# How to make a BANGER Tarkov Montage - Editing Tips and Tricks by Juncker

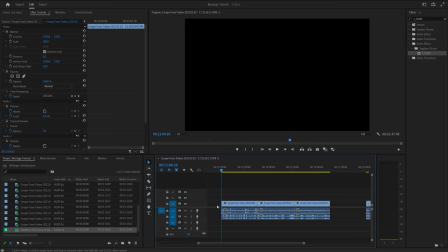(8:14)
If you were too lazy to like drag it all the way by zooming out, it's like, oh shit, now I can't see it anymore.
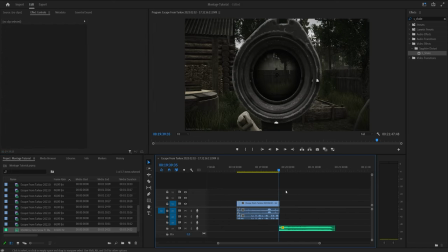(8:19)
You can just hit Control X, that's cut, just like on your Windows PC. And you can just go back to the end and Control V, boom, and done.
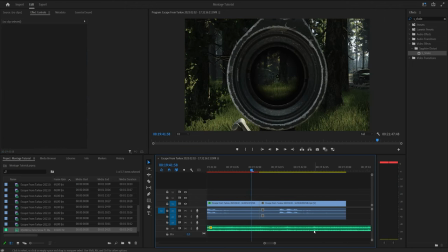(8:26)
Right, so now we have 2 timing points that we want to use. We have the dung-dung, right?
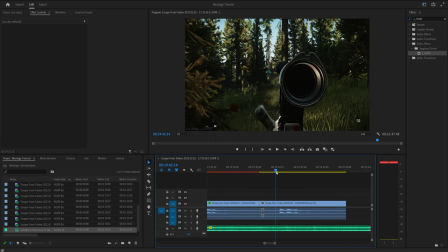(8:31)
So we want to cut it to the part here, and I shoot my gun around right there. So we kind of want to move the audio a little bit just to make it that more cinematic. And we go here, and we move it. By the way, cutting here gives a nice point because it snaps. You see that? It snaps to your point. So go to where you want it to be, and then make a cut where you want it to start.
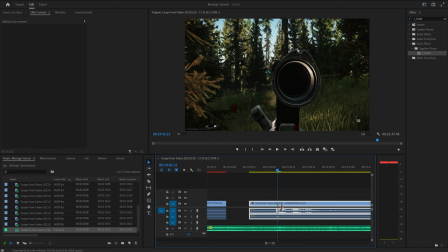(8:50)
You can also hit the video and press M. That'll add a marker, which does the same thing, but without you having to cut it and ruin it.
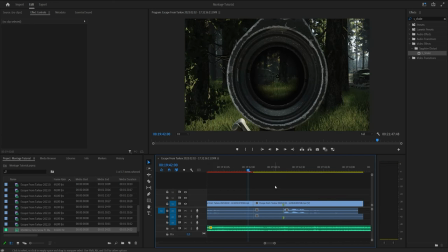(8:56)
That's a very useful thing. Okay, so we have some few things we can go over, right? First, the transition. Transition is very important. And you can see this one doesn't really work that well. Luckily, however, we're using the exact same gun with the exact same scope, making for a nice, seamless transition.
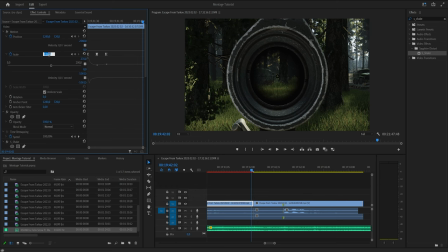(9:12)
All we have to do is match the other clip. So we take the scale input and we copy-paste it into here. So now, you can see it actually cuts perfectly. Since it has the beat, it almost works as itself. Like there's no need for transition, but like this would be a bit more like, wow, okay, cool, dude.
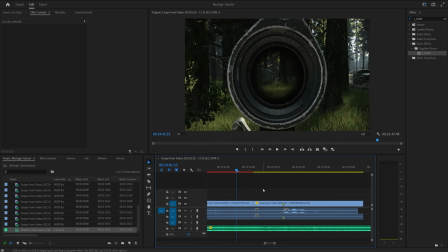(9:30)
But now when there's music that has a beat on it, it would actually work very well.
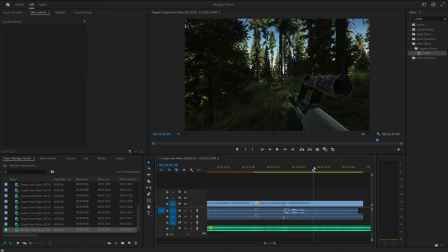(9:38)
I kind of like this one more because it's like a huh.
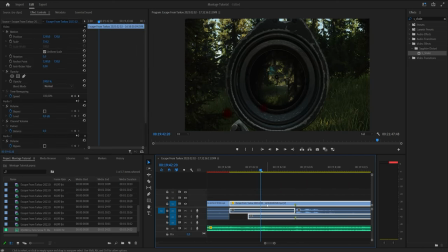(9:40)
So on this one, we could have, for example, we can get the buildup by doing a little zoom here and, you know, hitting scale position, zooming in, right?
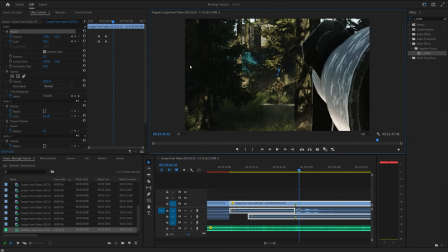(9:48)
Get to the focus of the dude here, and we kind of like track at him, right? You see what I'm saying? And
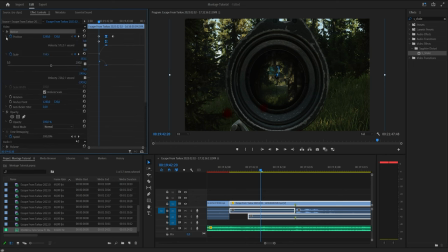(9:54)
then remember to do the, of course, the Eason. So, Open these guys up, hit it with that, and hit it with the that. So you see that? And then we want to zoom out again. Let's do that. So we hit keyframe again, and then we just go, blah, blah, blah, blah, blah, and then we go back.
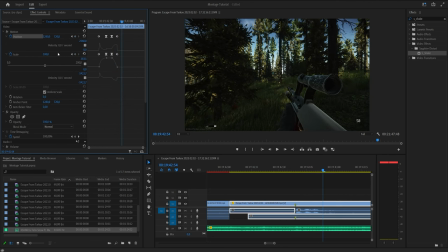(10:09)
We can click these to just go back to normal, and then we want to go in a bit more, right? And do the bounce by going like this and hiding all the HUD that we don't like this.
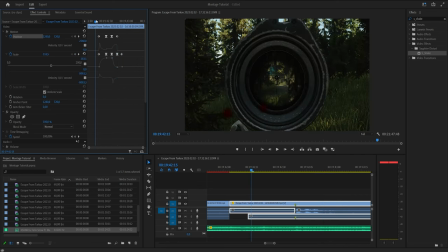(10:17)
So now, remember to make this go like this so it gives a nice punch, and let's see what that looks like. That looks terrible because it zooms out too much.
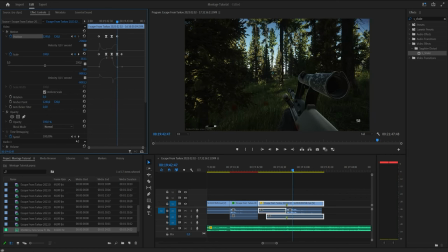(10:26)
You can see how the HUD ruins it. You see that? The HUD makes it too visible. So we should kind of make it like this instead. Let's see. This needs to have a very subtle bounce because it's kind of a burst and not a single like big shot.
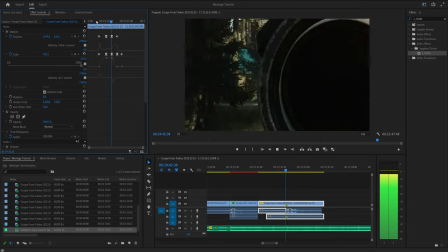(10:44)
You know what I'm saying? It almost doesn't need one at all. So that's kind of what you can do.
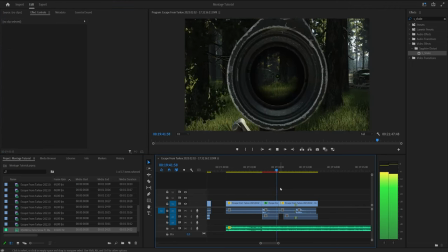(10:51)
So now we have something like this.
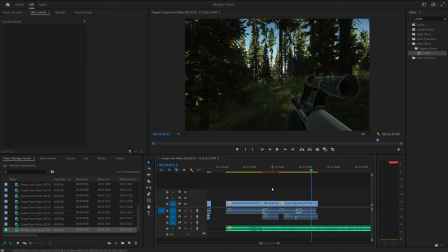(10:55)
And that's how I normally would edit it. Of course, I would do it faster and I wouldn't be talking to myself while doing it. But now comes another fun part, which is sound effects. And let's say this is one of my funny montages, not one of my cool ones. So let me get one of my favorite sounds, which is B-Hit Helmet 1, right?
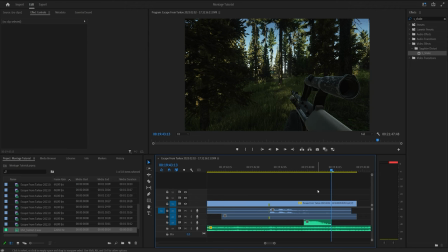(11:13)
Which is from See a Source. And I have it in my file somewhere. I'm using Everything, which is a great software delivery called Everything.
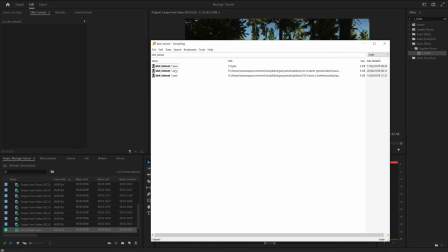(11:20)
And you just type in what you want and you can see it in my... I have some duplicates, but you know...
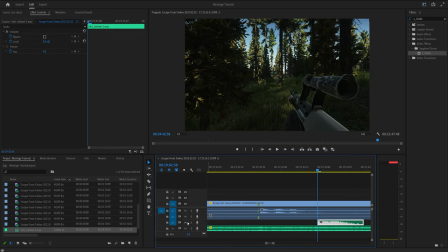(11:26)
So you want to position this sound, by the way, it sounds like this. It's a good sound.
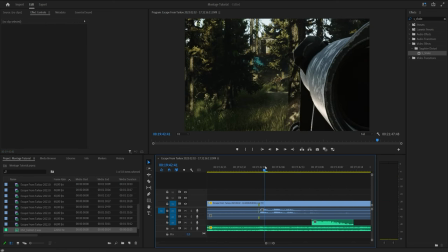(11:31)
And, you want to position it where the dude gets hit. So probably right around right here.
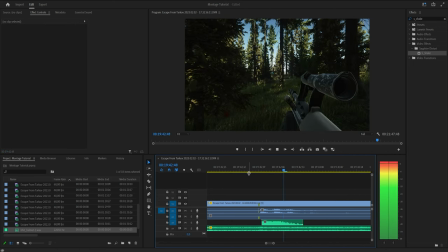(11:38)
Maybe a bit more on the beat, actually. So that's a cool sound. It doesn't really have the punch that I want it to. So that's a lot of the editing as well. It's like, I don't really like that sound. So let's use the best sound ever created, which is the headshot from Rust.
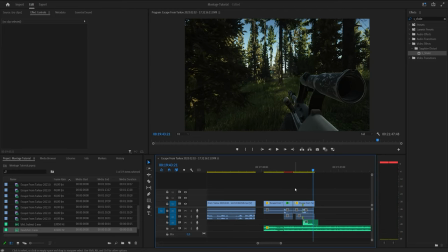(11:54)
So it sounds like this. Right? So because this being a burst, it makes it that much more annoying. And if you can listen to the sound effect, it doesn't really make that much sense. So let's use it here instead.
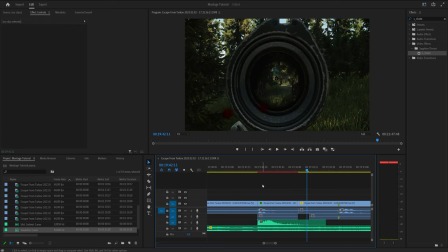(12:06)
And let's see what that sounds like. See, that sounds a lot nicer. This is a bit more difficult.
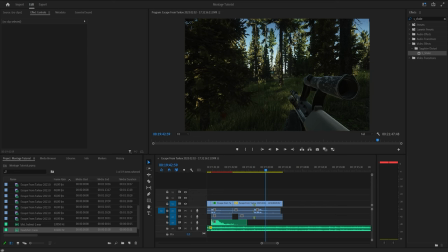(12:12)
And I feel like what we could add here instead would be maybe a USEC death screen because it's a USEC that I shoot in the face, right? So we have some like USEC 5 death. That's the newest USEC.